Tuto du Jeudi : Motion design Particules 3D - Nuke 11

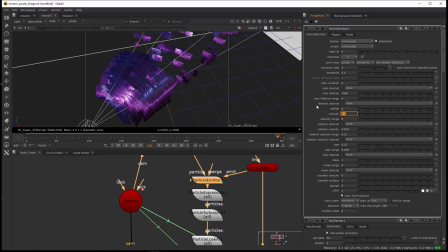(16:08)
velocity, c'est toujours 0,2, pardon, size, ici, donc 0,05, pour avoir des particules plus petites qui vont s'accumuler,
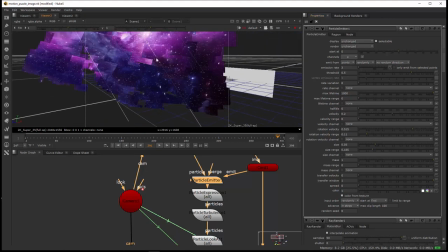(16:17)
voilà, ici, pour obtenir quelque chose de plus bruité, en définitive, au moment de l'arrivée.
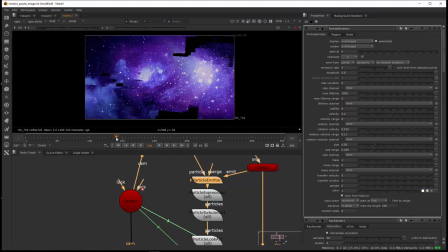(16:23)
Donc là encore, on n'a pas quelque chose de complet, mais l'avantage, il faudra aller plus loin dans les frames, c'est qu'on va avoir,
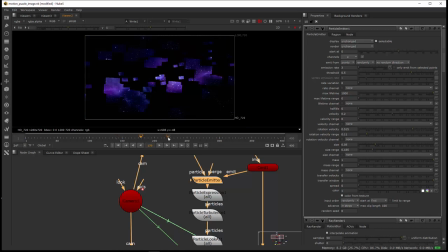(16:28)
voilà, des multiples, donc, particules qui vont arriver, donc, au fur et à mesure. Et si je laisse le temps de rafraîchir, donc voilà, donc donner l'impression que c'est des morceaux comme ça qui reconstituent l'espace. Et enfin, pour terminer, dans le re-render, c'est pour ça que je vais les sélectionner ici,
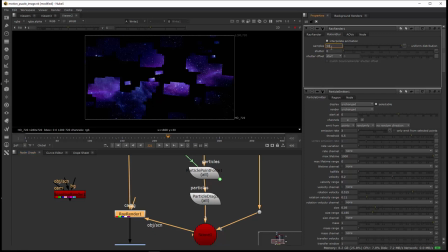(16:45)
on a la possibilité encore une fois de prendre un sample et un shutter ici pour créer du motion blur. Et donc ici, si on met un motion blur relativement, enfin un shutter relativement important, on va déstructurer par le motion blur,
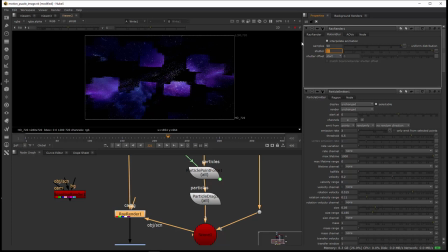(17:00)
voilà, le certaines cards, particules qui vont très vite, comme on a vu celle à l'arrière ici, et d'autres qui sont ralentis par le drag vont se reconstituer en rectangle. Donc ça, c'est assez intéressant ici.
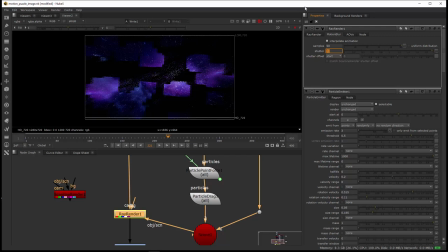(17:14)
Donc on peut faire des tests sur le, effectivement, sur le shutter pour voir ce qui se, voilà, se déstructure ou pas, et voir l'évolution au fur et à mesure donc de ces différents panneaux.
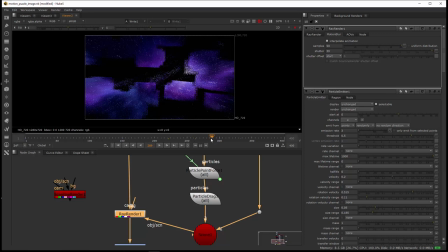(17:28)
Voilà, ici on voit bien l'effet donc du motion blur ici, qui permet donc d'effiler les formes tout en les marquant donc dans leur contour,
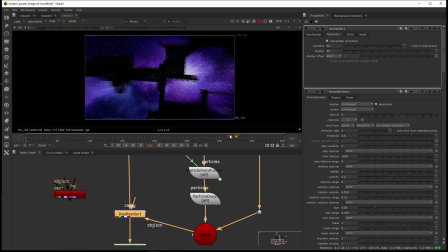(17:42)
et qui vont finir par reconstituer donc l'image, donc ici l'espace d'une galaxie. Donc voilà une explication donc de ce visuel que l'on a montré en introduction, avec donc un système de particules, bien entendu.
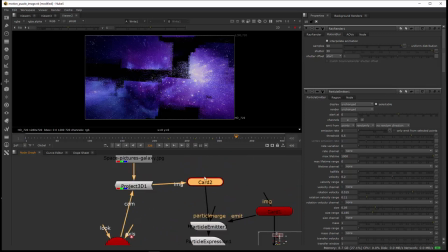(17:59)
Alors ce que j'ai oublié de dire, pardon, c'est qu'on connecte un card et par défaut on a la connexion donc d'une image. Ok, donc là ça va redisparaître, on va pas avoir la projection, on va plus rien avoir, et je vais reconnecter.
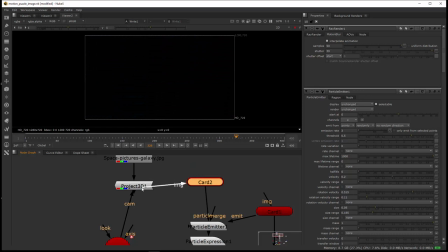(18:13)
Donc le fait
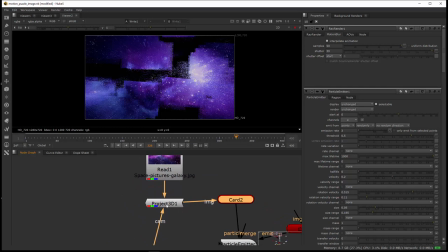(18:16)
de sélectionner donc projection 3D, de connecter sur le project 3D que l'on retrouve donc ici dans shader, donc project 3D, de connecter donc l'image qui va être projetée avec la caméra qui filme,
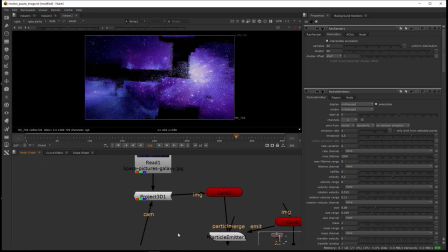(18:29)
eh bien on est raccord donc sur le visuel qui doit apparaître et qui va donc se distribuer sur l'ensemble des formes au fur et à mesure ici,
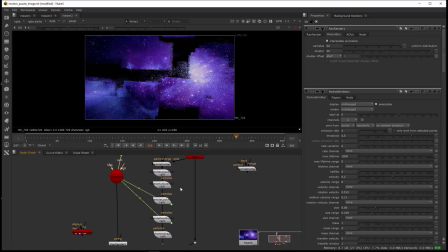(18:41)
donc grâce au système de particules. Ok, voilà donc pour cette explication ici de ce visuel. Bien entendu, on a encore plein de possibilités à voir donc avec les particules. On a des systèmes et des exemples maintenant dans
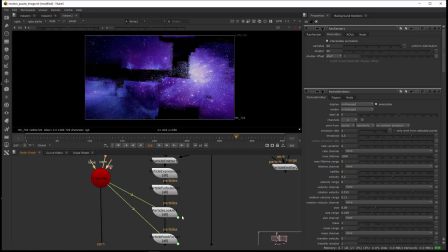(18:59)
Nuke 11 qui nous permettent donc de voir comment sont constitués donc les systèmes de particules et de pouvoir bien les utiliser avec les fameux exemples qui nous donnent donc au moment où on construit donc des systèmes de particules.